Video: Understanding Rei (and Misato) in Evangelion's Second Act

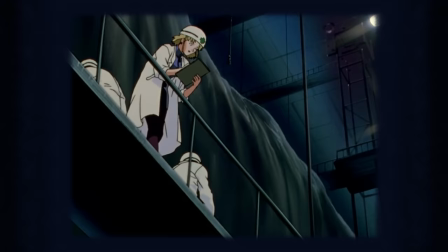This is our first angel corpse, and its presence helps reassure us as viewers that the series is serious and aware of consequences.
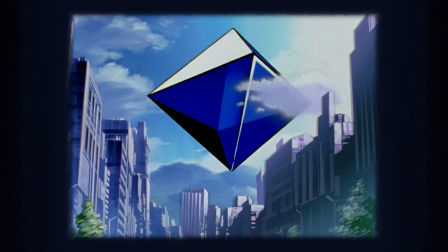The literal remains of Sham Shell, and Every Angel Will Follow, connects the present to the past,
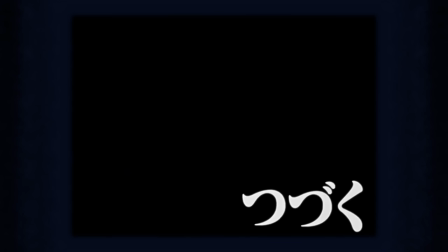linking every episode to one before and streamlining the narrative timeline. Especially when these episodes were airing weekly,
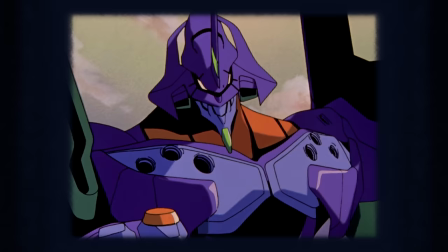the importance of wordlessly reminding audiences of the struggles that came before helped contextualize the struggles of the current episode.
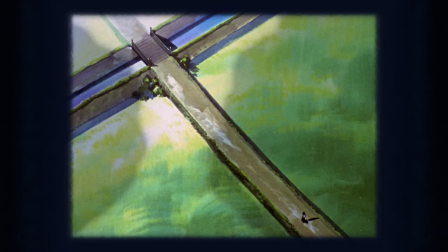When viewing the narrative timeline through that lens,
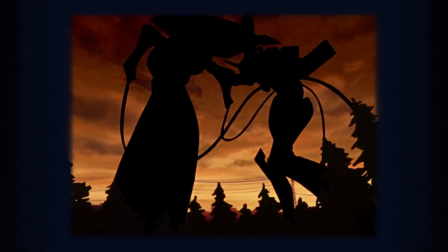it's even more apparent how episode four stands out since it acts as a barrier between Shamshil's defeat and his analysis.
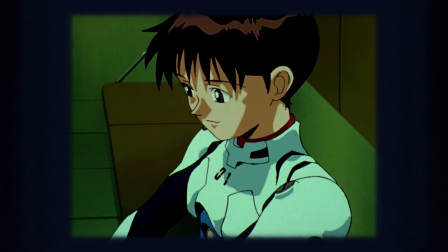Although credit where it's due to the post-op scene, which helps maintain the battle's significance until episode five proper follow-up action.
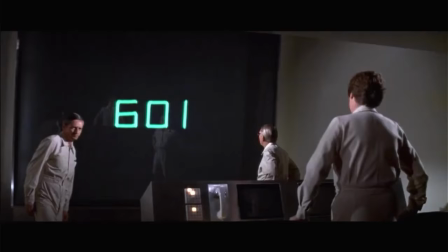The 601 error code is a reference to the Andromeda strain. That is a note I forgot to delete. Uh, where was I? Where?
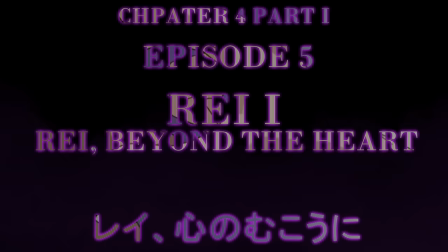Uh, okay. Uh, play the intro. I forgot while I search, please.
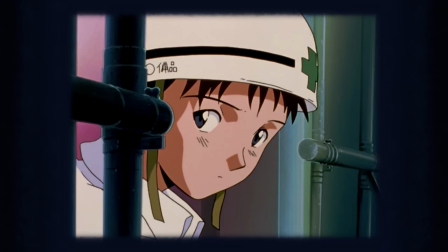Ah, here we go. All right, here we are. In typically brilliant writing fashion, not only is the information of the opening scene conveyed to Shinji,
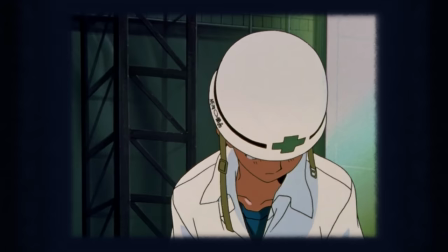but his demeanor throughout grants us deeper insight into his character, what with Misato pointing out his veiled need for attention by way of inaction.
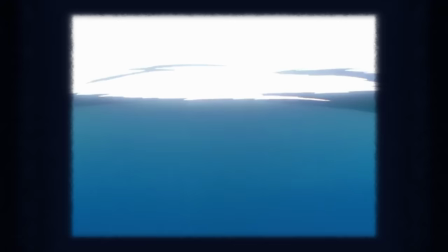Ritsuko mentions how Gendo burnt his hands, and another transition brings us straight to water,
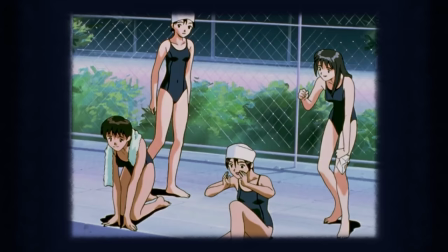a jarring juxtaposition of concepts letting us know we're somewhere else entirely now.
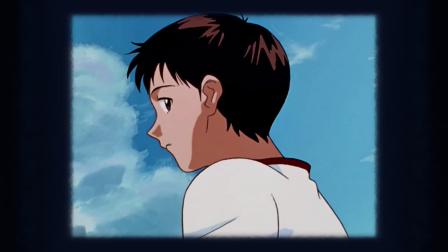And not just spatially, as instead of going off and focusing on Gendo, Shinji is curious about Rei.
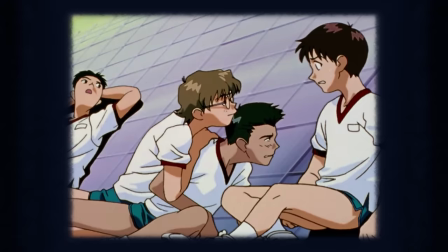Also it's nice to see Aida and Suzuhara acting like normal friends for the first time.
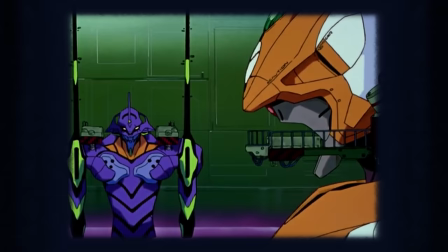We get one of my favorite scenes next, only about 40 seconds of meaningless background dialogue,
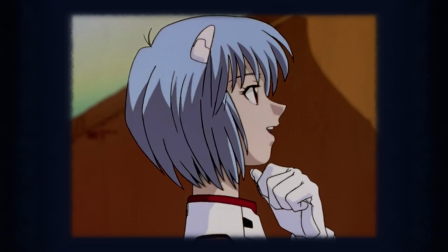as Shinji spies on Gendo and Rei conversing before the test. Their mutual smiles don't anger Shinji, just bewilder him, which demonstrates his inexperience with love,
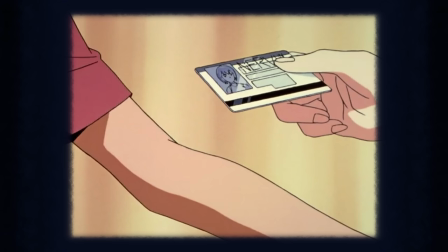as he's not frustrated with Gendo's misdirection of affection, just totally confused by it.
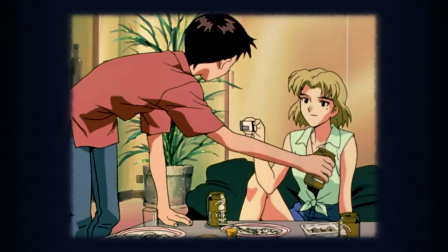Shinji gets side quested into giving Rei her updated security card,
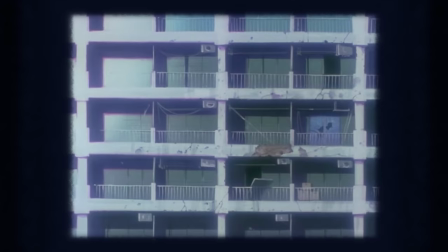and the visual storytelling for the opening of this scene is immaculate, telling us everything we need to know about Rei based on her,
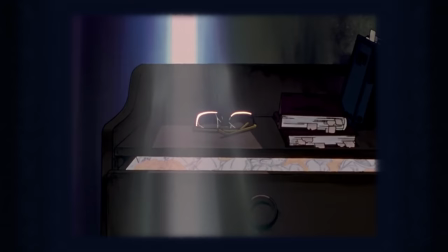well, Toji put it best, Spartan apartment setup. The emphasis on Gendo's glasses, which Rei kept despite their ruined condition,
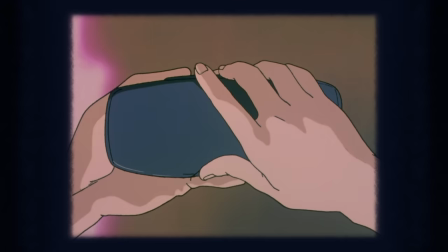highlights Rei's attachment to Gendo's ideals, how she shares his perspective despite the cracks in it.
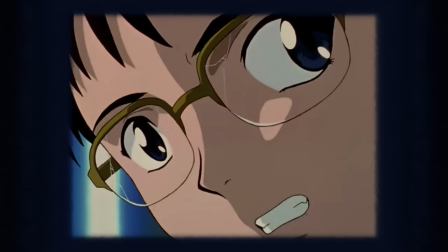Shinji tries the glasses on, they do not look like a good fit for him, and Rei, unclothed, removes them. Interpret that how you will. This segues into the reverse grope trope. Grope trope, that's, uh, wow, yeah.
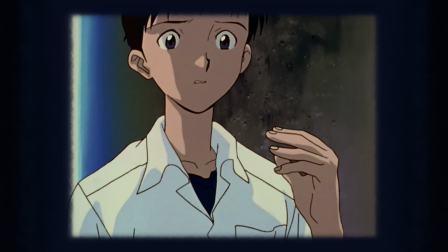Others have already dissected this, but the important thing is Rei doesn't care about this interaction.
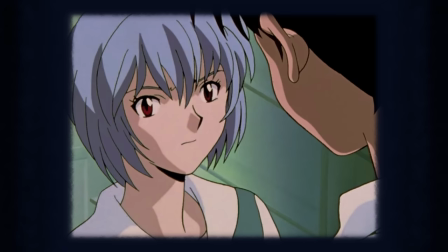She doesn't care about Shinji. In fact, she completely ignores him until inside Nerve headquarters, at which point she finally slaps him for doubting his father's methods.
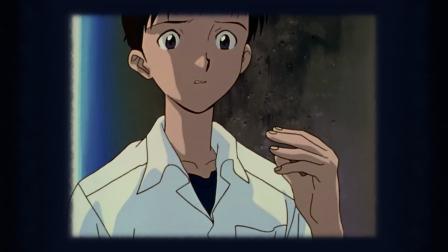Something he has all the right to do, by the way.
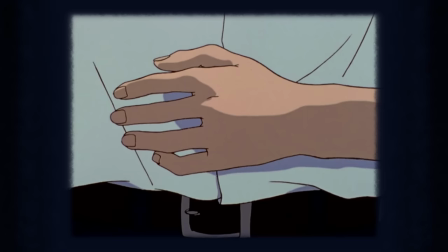Also, immediately after getting off her, Shinji has this little flex of his left hand that might be important later So make sure you remember that.
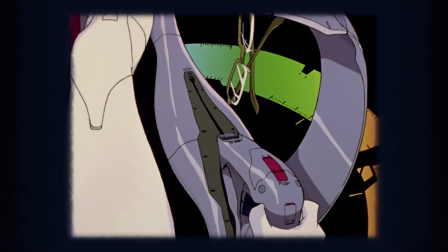Rei brings Gendo's glasses aboard unit zero during the reactivation trial Which proved successful this time due to the strength and resolve
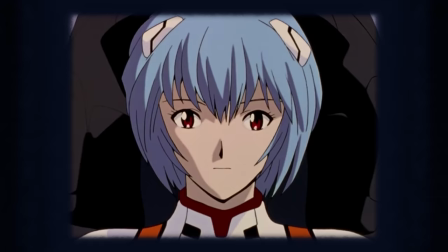Gendo imparted on her without the failure of the previous test Which drew out Gendo's love for her Rei wouldn't have passed this one.
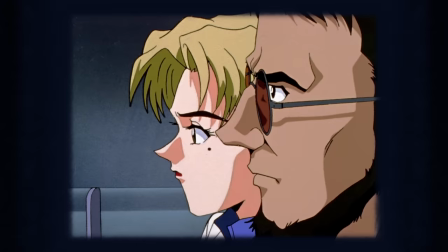The successful test concludes Rei's first arc Which is the proof of her faith in Gendo
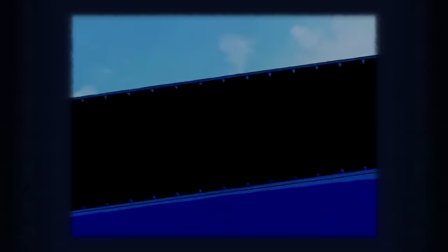and this is extremely important to the episode structure Since we end with a cliffhanger,
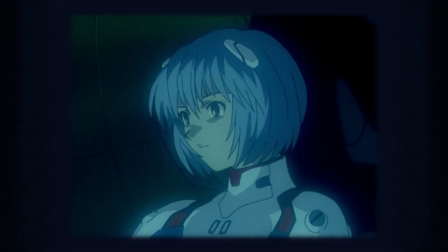this resolution with Rei, however small it is, lets us know a character has accomplished their goal of the episode,
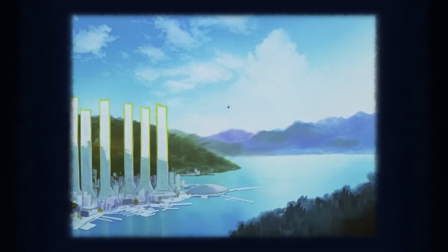so we don't feel jaded or as if the episode is pure setup when the abrupt ending arrives.
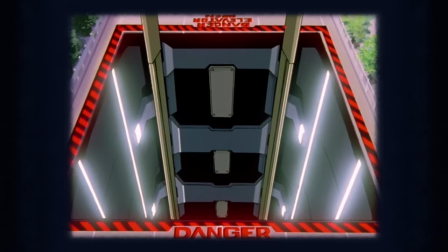Speaking of arrival, 5th Angel Ramiel shows up, love this guy, he creeps me out so much, and Shinji is sent to intercept.
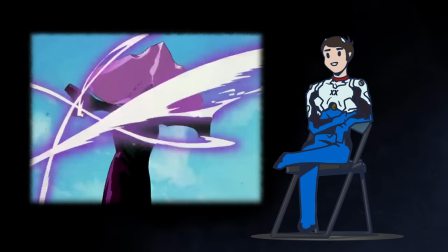But hold on, remember how every angel encounter is representative of the personal challenges Shinji is facing?
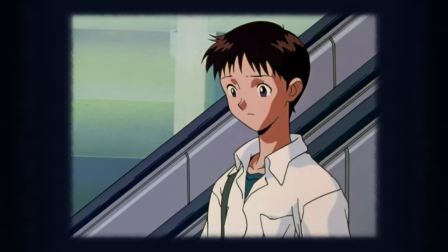Yeah, this one is Shinji's jealousy of Gendo and Rei's relationship, and seeing as he isn't over that...
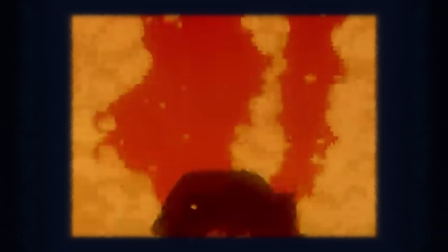Ramiel blows through the facade of Shinji's indifference to hit him in the heart, maybe even beyond the heart,
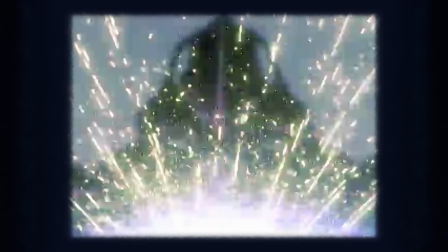and not only does he feel everything because he's wired up neurally, but the heat is enough to boil the LCL liquid while he's still in it,
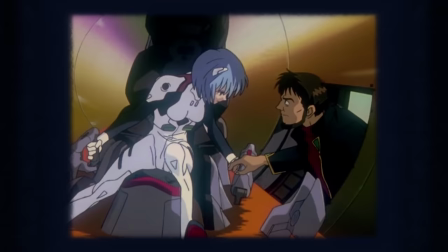much like Rei when ejected from Unit Zero. Now then, part two.
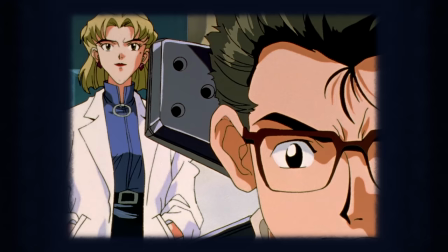Brought back to headquarters, Shinji needs his heart restarted by others while he's in the red.
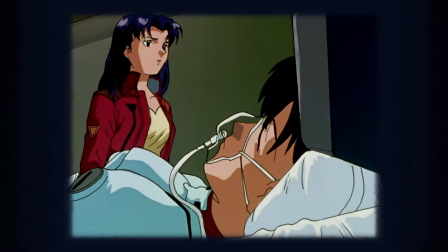I don't mean that just literally.
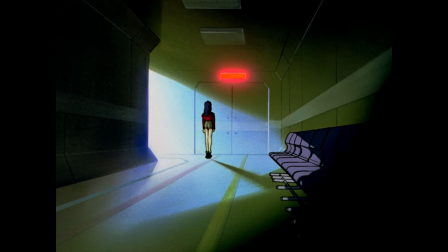He's rushed to the infirmary as Ramiel begins its burrowing, and I just want to call special attention to this shot of Misato staring at the door.
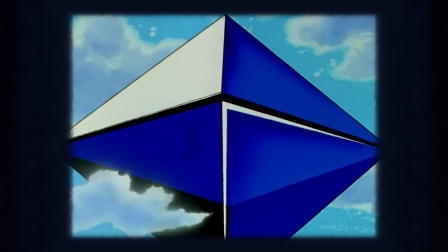This sort of blend of compositions from their two major encounters of episode 4.
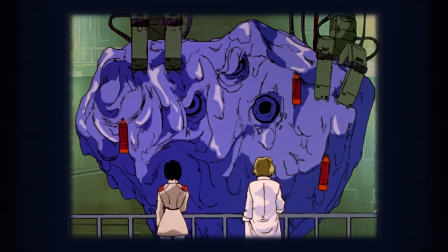Plots, plots, okay, what do we have here? Plots, more plots, uh, hey, that's quite a shot.
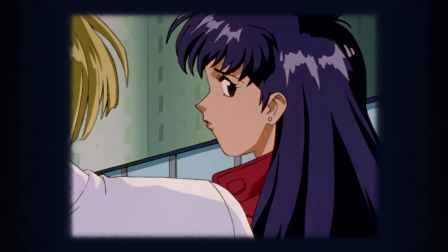More plots, uh, this downright beautiful transition. and we get some clever world building.
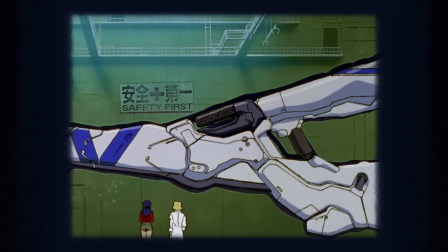Going to the SSDF outlines where Evangelion's world is, technologically speaking,
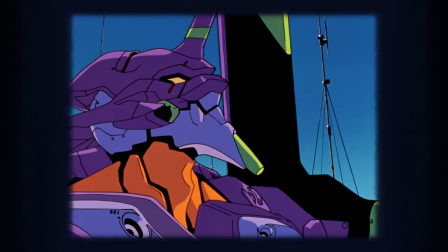and how every major world government has poured more money than they can print into war tech R&D, which obviously pays off with the creation of the Avas,
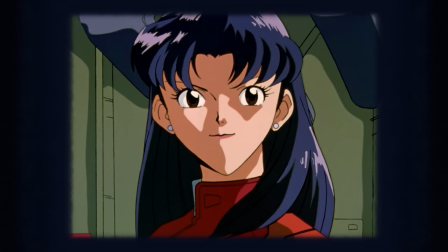and this gun in particular, which Rey is just gonna, she's just gonna yoink that for a quick second.
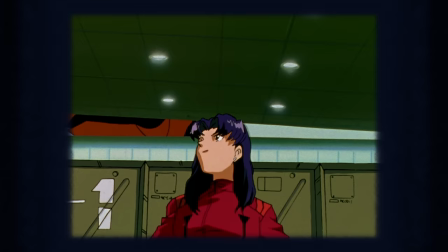The upward shot of Misato frames the upper half of the screen in negative space, giving you a subconscious note to look out for what's about to appear there.
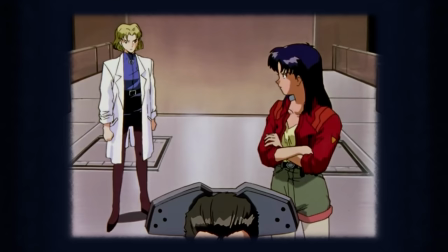Meh, there she is. Also, I think this is the first time Misato has her uniform zipped up properly.
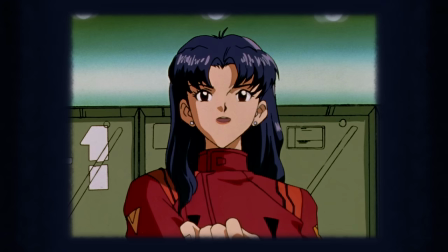Normally she keeps it loose, like Gendo, implying she doesn't take her role as seriously as she should,
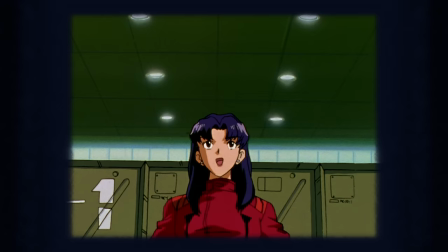but when put in charge of her own operations, she's more than willing to play the part of the proper leader.
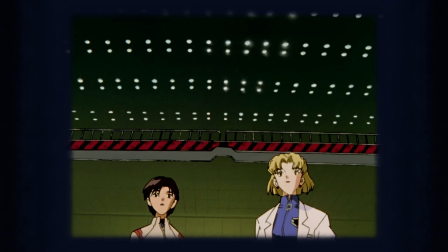This type of shot is reused throughout the following montage, you'll notice, as if trying to see Ramiel through the ceiling, maintaining a constant tension as time ticks away.
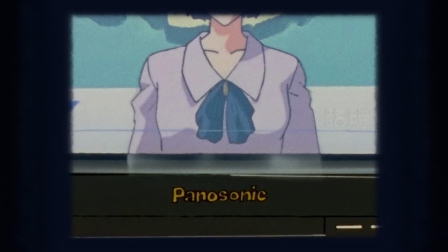Side note, Panasonic.
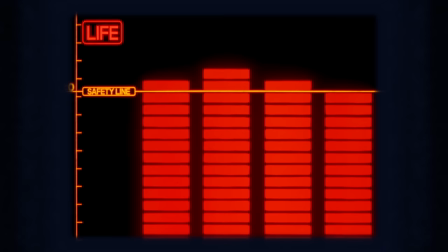More world-building goes to Nichelle style, referring to different sections of the organization, and just shy of ten minutes in, we cut back to Shinji.
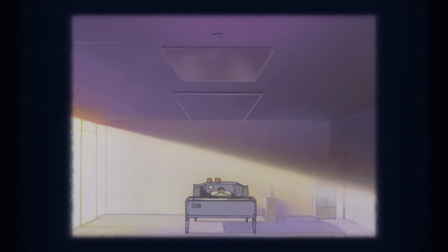Ritsuko mentions he may not pilot again, but Misato continues confident, or at least hoping, that Shinji is strong enough.
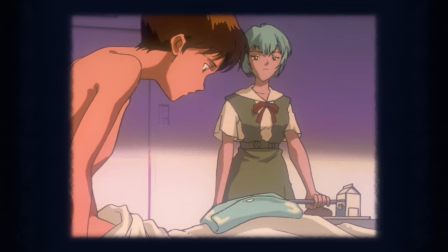He doesn't think so, though. Rei comes to brief him, and Shinji admits he wants to abandon the operation.
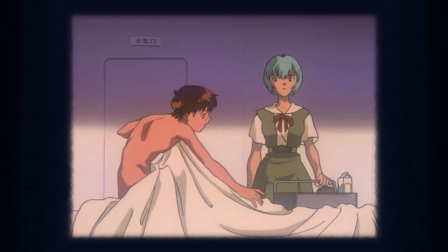The roles are reversed here from the last episode, as Shinji is now the one who's naked, physically and emotionally, as he opens up to her.
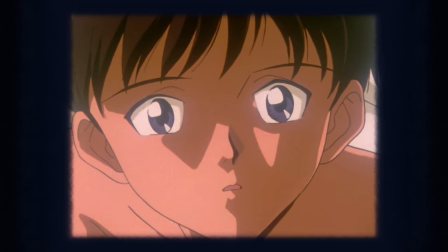I can't help but think Rei's indifference to Shinji's plight is exactly what he needs at this moment,
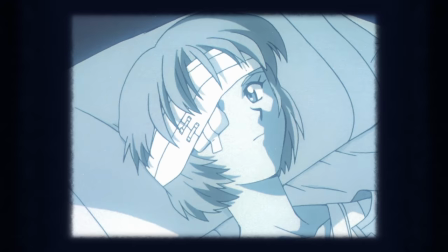as very much like their previous scene in the hospital, back in episode 2, she doesn't give him an ounce of pity,
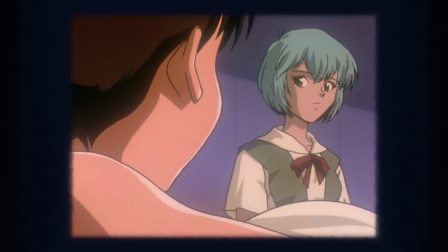shutting down any outside influence and forcing him, again, to choose for himself whether or not to pilot.
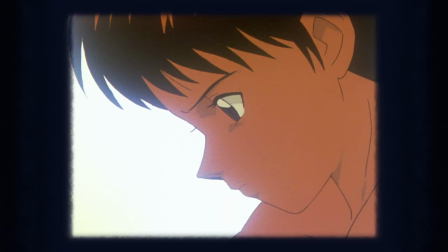It isn't until after the second title card, when both Evangelions emerge nearly 30 seconds later, that we realize he's agreed.
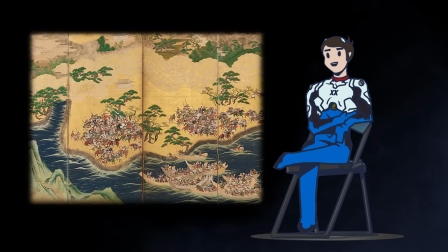Misato codenames the operation Yashima, a reference to the Japanese Battle of Yashima in 1185,
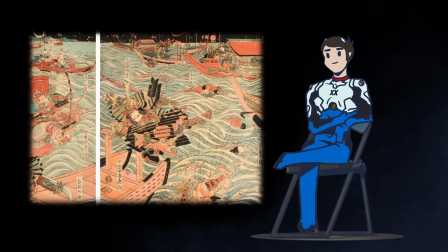in which Minamoto warrior Nasu no Yuichi shot a fan from the top of an enemy's ship's mast, displaying expert archery precision and demoralizing his foes.
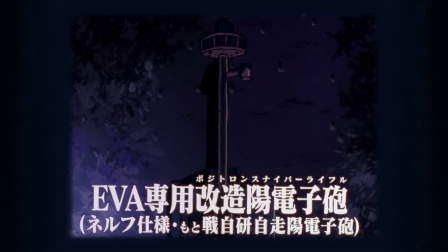The connection to Shinji's necessitated precision is obvious,
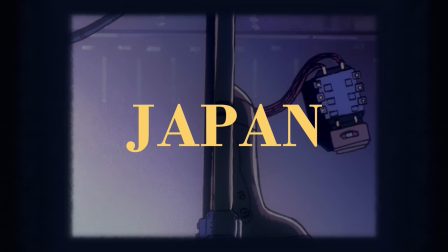and Yashima can be rewritten into the old name for Japan, another reference to the operation gathering the country's electrical power.
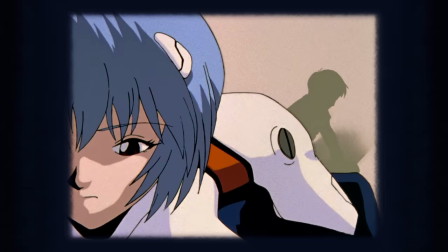Moments before they plug in, Shinji and Rei have a brief, well, I guess you would call it a heart-to-heart.
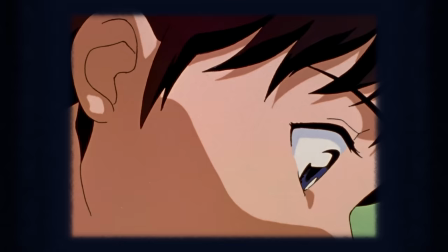The first half of the conversation is while they suit up, when Rei assures Shinji she'll protect him,
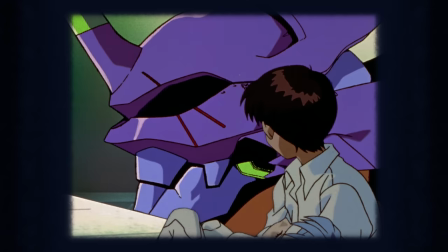in much the same way he defended her during Unit 1's maiden sortie.
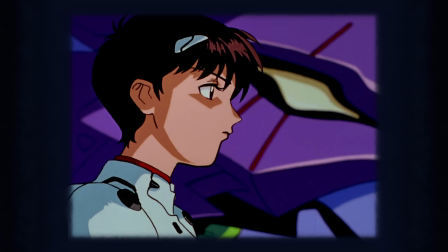The second is on the catwalks, where, aside from the establishing shot, the two are never framed entirely together,
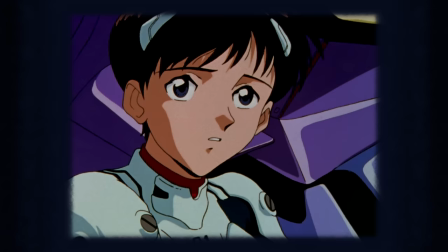each silhouetted against their Eva, and Rei against the moon, before she wishes Shinji farewell, and they board.
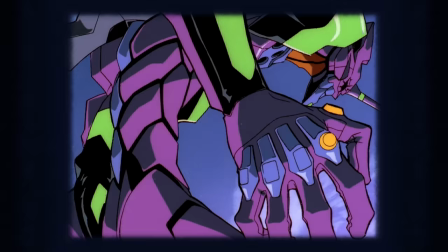Ray and the moon are, of course, a recurring motif.
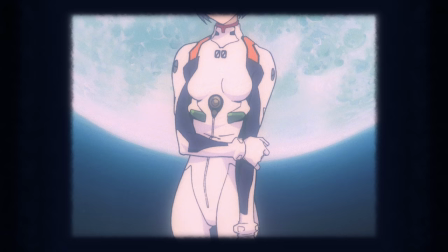Appearing in the opening credits, this shot is the first of many, drawing obvious connections between the two.
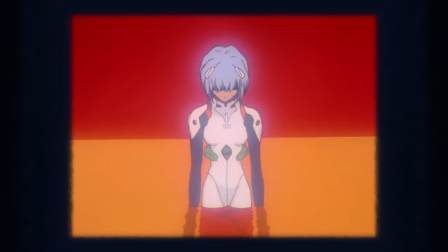There's a plethora of interpretations rooted in everything from astrology to reproduction, several of which I'm sure we'll touch on later.
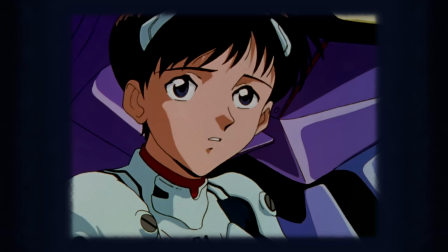But for now, the biggest implication is that Ray is the reflection of something otherworldly.
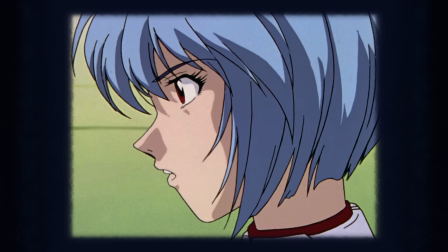Beautiful, but waning, and not entirely human. We'll unpack more, but first we have to survive the Angel.